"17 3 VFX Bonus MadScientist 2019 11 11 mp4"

And it's probably not going to be a surprise because fractal noise is the Swiss Army knife inside the Swiss Army knife. It can do a million things. So what we're going to do is make a new layer. I'm going to name it Smoke, against my better judgment, and I'm going to add the fractal noise effect to it, okay? Fractal noise, like most effects in After Effects, come with defaults that are kind of useless, okay? So you've probably turned this on at one point and said, what the hell do I do with this? Well, it has a lot of different kinds of noises, and you should, at some point in your career, kind of look through them all and mess around with the evolution of them all because, you know, you can see dynamic noise looks different, right? It's kind of bubbly and lumpy. And if I go down to, say, smeary noise, right, it's kind of liquidy and interesting and gooey, right? So looking at this image here, which of these noise types is the closest to this? And it may not be obvious. I mean, this is something that you'll have to kind of play around with. Cloudy certainly doesn't actually look that cloudy to me, but maybe it's a good place to start. So I'm looking at this and I'm thinking, all right, this is kind of smoky looking, but it's also very blobby and blocky. So I kind of want to play around with the settings to see if I can make this more, more smoky. Using fractal noise just takes practice. And so you're going to have to kind of experiment until you get a sixth sense for this.
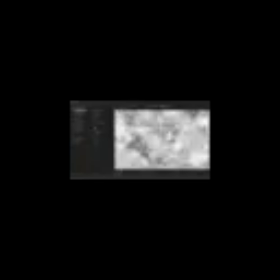But I can tell you that complexity does exactly what you think it does. It adds kind of detail to the noise, right? Which you can tell even with this kind of low res image I picked, there's a ton of detail to it. But then there's also these larger details here, right? These kind of big areas of white and then these tiny little details.
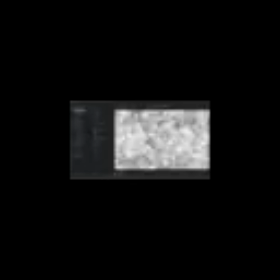And these big areas of white are controlled by this transform. So I can scale this whole thing up like this, right?
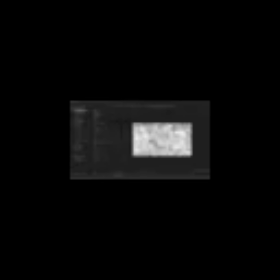And what I probably want in the end is a mixture of some big pieces and some little pieces, right? So that it feels kind of natural and broken up. So I'm going to scale this up. And one thing that's also good to play around with is to turn off uniform scaling, because sometimes, and actually a lot of the times, you don't want uniform scaling.
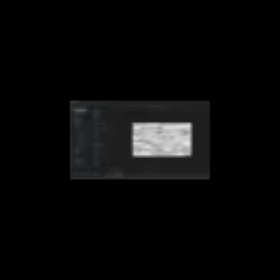Just kind of stretching this noise out makes it feel a little smokier to me, right? Now, some of the things I'm going to do, I'm going to offset this turbulence kind of left to right so it feels like it's moving, all right? I'm also going to animate the evolution of this so that there's kind of some movement within that happening.
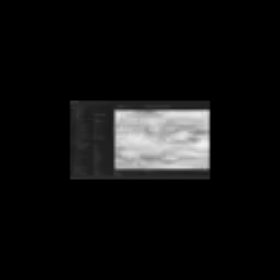Another really important thing in fractal noise is the sub settings. And if I zoom way in, sub settings are sort of the fine details behind the main noise. So if I turn the sub influence to 0, you can see this entire thing gets really flattened out. Now, this is actually useful because this is also giving me a good idea of what the noise is going to feel like overall, just by sort of playing with, you know, the offset and the evolution. And I feel like right now it's nice, except there's a little too much contrast there. So maybe I'll bring that contrast down. I can bring the brightness up, but bring that contrast down, because I don't want so many of these hard edges, right? And this also, you know, the word I just said, hard edge, that should give you another hint as to another way that you could sort of affect this and make this work a little bit better for you. These edges are too hard. Well, what is something that softens edges? A blur.
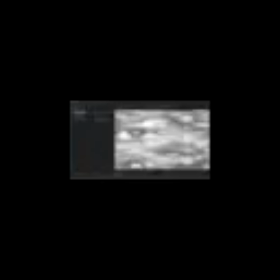So let's do another fast blur on this, right? And by the way, you know, I've done this before, of course, right? But the recipe you're watching me put together is different than I've ever done, because the whole point, what I'm trying to show you, is not how to make smoke in After Effects.
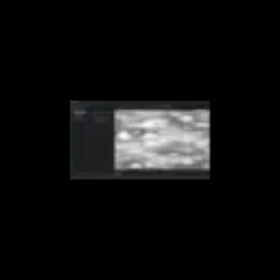It's how to attempt and look at and approach making smoke in After Effects. It's kind of a tricky thing to teach, so hopefully I'll be kind of successful. All right, so I blurred it a little bit. And so now, you know, you can kind of imagine this thing like evolving and moving, and it feels like a little smoky. Now, if I turn that sub influence back up, I'm bringing back some of that detail, okay? And that detail has its own set of controls. I can scale that up or down too, but this is starting to feel kind of, sort of smoky. Now, I've blurred this. Looking at this, I'm seeing there's also hard edges to it, right? It's like it's blurry and fuzzy, but it's also not. So I could try to get that effect all in this one layer somehow, but that's silly, okay?